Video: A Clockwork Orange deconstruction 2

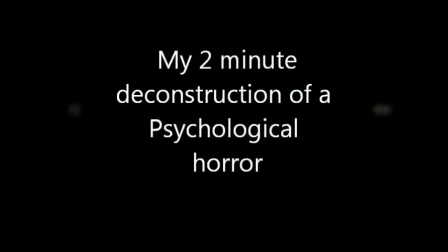[0:00]
The film I have chosen to deconstruct is A Clockwork Orange by director Stanley Kubrick. This is a brilliant example of a psychological horror, as it follows the story of young Alex,
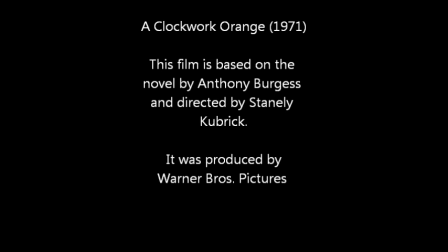[0:09]
a teenager obsessed with ultra-violence, rape and drugs, as he is sent on a programme to reform his ways,
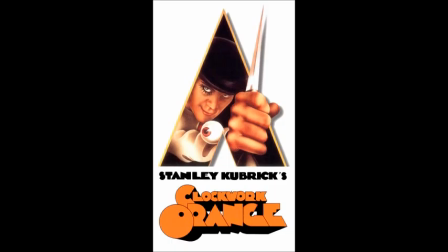[0:14]
which leads to chilling repercussions. The film is based on one of my favourite novels, Anthony Burgess' A Clockwork Orange, the film sticking to the storyline fairly soundly.
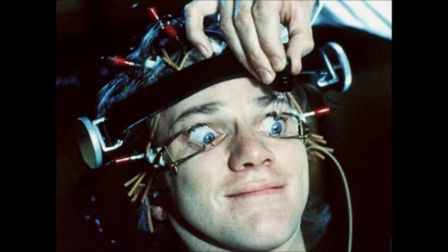[0:22]
It was produced by Warner Brothers in 1971, however was withdrawn from viewing due to its disturbing nature for 27 years, making it difficult to see the film in the United Kingdom.
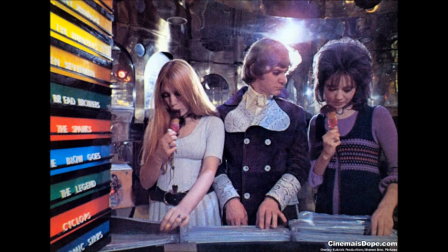[0:31]
In this film, there are no opening credits after the title is displayed.
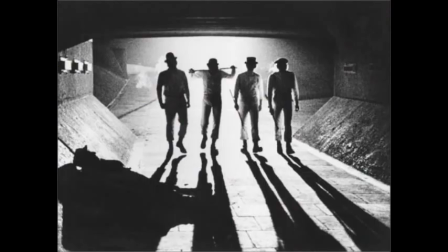[0:35]
In 1971, this was considered unusual, but was a trademark of the director, Stanley Kubrick, a master of psychological horrors, also the director of The Shining.
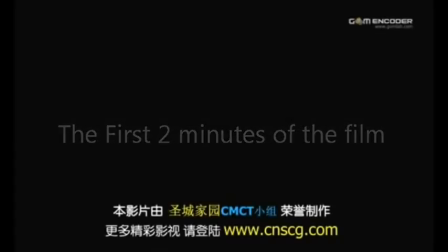[0:44]
Straight away, in the first few seconds, the screen flashes bright red, a colour associated with danger and aggression.
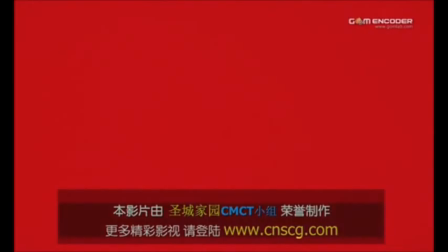[0:49]
The non-diegetic music begins and slowly builds.
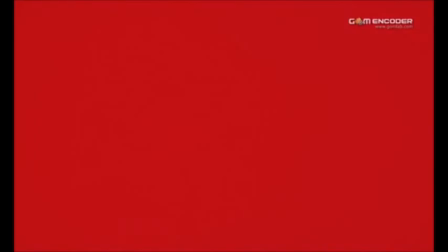[0:52]
The soundtrack is Music for the Funeral of Queen Mary March by Henry Purcell, which is disturbing, hinting at the theme of death within the first scene. It starts with low echoing noises, with a droning boom summoning the audience's attention. The echoes become louder and the dramatic melody comes in.
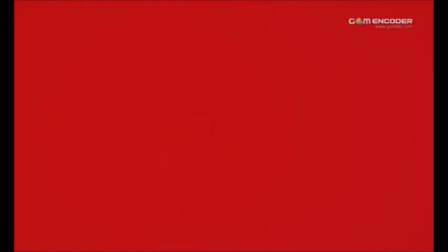[1:07]
The effect of this music builds tension and mystery with a foreboiding sense for what's to come. This all forms emphasis on the entrance of the first title.
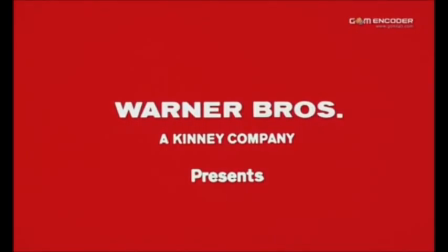[1:15]
The first title shown is the production company, Warner Brothers, showing who this film is produced by and where the money to finance it came from. This is in large white capitals and is the centre of the screen, showing its importance. Underneath this, in smaller text but still in capitals and of bold font, is the owner of the production company, again showing us where the money for the production came from.
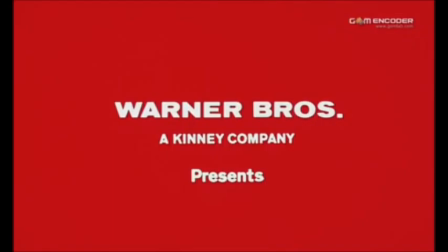[1:34]
Below this, in lowercase lettering, is the words presents, which implies this production company is the force driving this movie entirely, and the fact it is presenting is of less importance than its presence in the production.
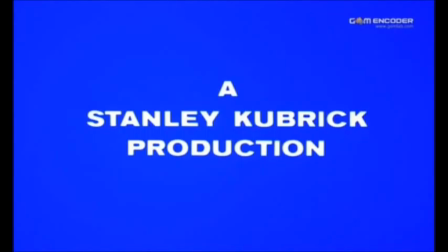[1:50]
The title screen switches again in time with a rise and fall in the soundtrack showing the significance of the change. This change is also emphasised by the shocking colour change of the screen from bright red to bright blue. This gives the movie a psychedelic edge as the colours are bright and garish, foreboding the drug use in the storyline.
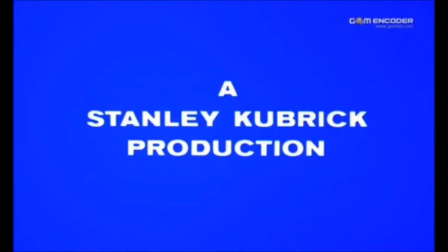[2:06]
This title says a Stanley Kubrick production, worn in the large white bold font, unlike the last title screen where some text was smaller. The name Stanley Kubrick is central, showing his importance. The fact it is described as his production shows the importance of the director in the marketing and production of this film.
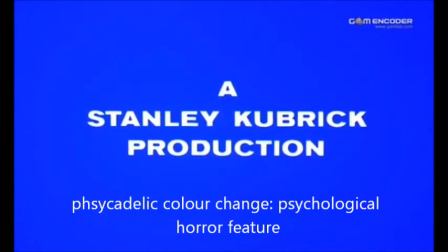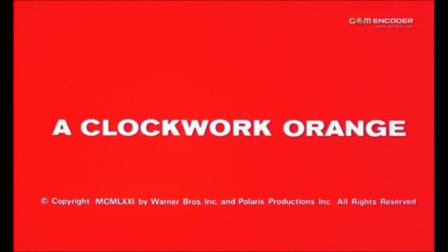[2:29]
This is the final title screen before the main production and shows the title of the film, A Clockwork Orange. This is in the same large white bold font as the other titles and is central, promoting its importance. Each title screen had exactly the same on-screen time as the others, showing no bias towards a certain aspect of the filmmaking.
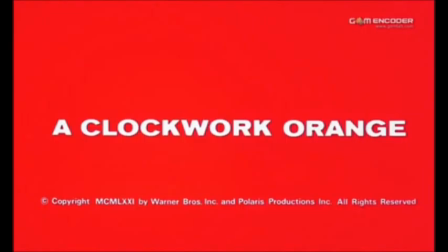[2:46]
This title screen has the copyright details at the bottom of the screen unlike the others, showing that this is in fact the title of the film. Again the transition happened when there is a rise in the music and a dramatic colour change on the screen from the blue back to the red.
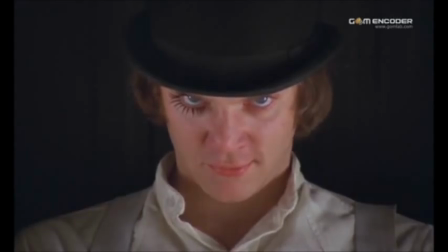[3:03]
The title screen flashes to the image of the main protagonist, Alex, staring straight into the camera with a creepy, obsessive look upon his face. He is looking out for Bonita's hat which is covering the tops of his eyes, adding mystery. He has fake eyelashes on one eye but not the other, connoting he is out of the ordinary, a unique character or maybe there is two sides to him,
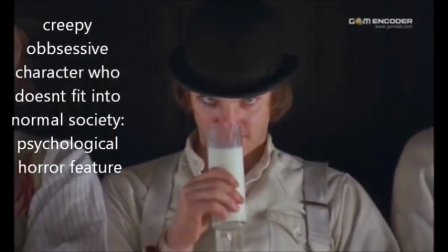[3:21]
and it is like how his sluggish behaviour and his passionate love for classical music could be considered to be two opposing sides to his character.
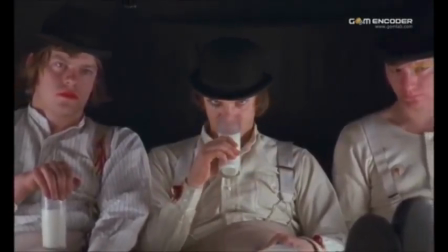[3:28]
The music continues and he does not blink, which is unnatural and eerie.
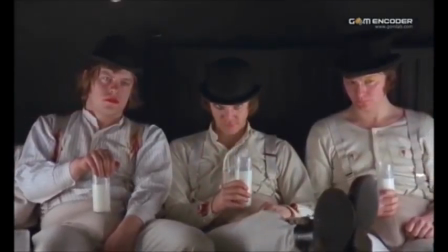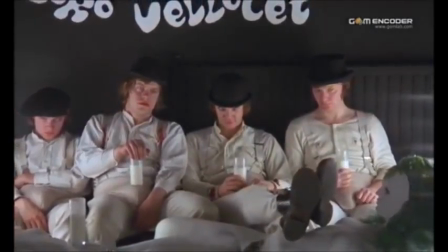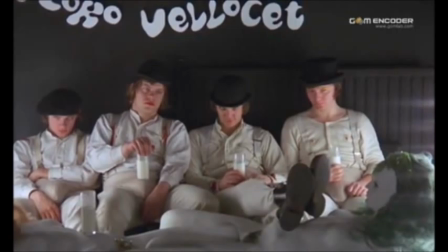[3:42]
The camera zooms out from a close shot of Alex's face to a long shot of Alex and his droves, his gang that join him in causing havoc at night. Alex is the only of the four characters that is looking directly at the camera, showing it is his story to be told and that he is the only one aware that the audience is watching.
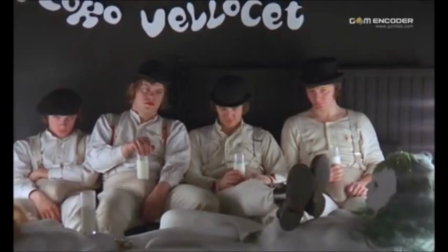[3:57]
The other three look days and stare into nothingness, all slumped against the wall showing the effect of the drugs they have taken upon them. They are all wearing matching costumes showing some sort of unity in their gang.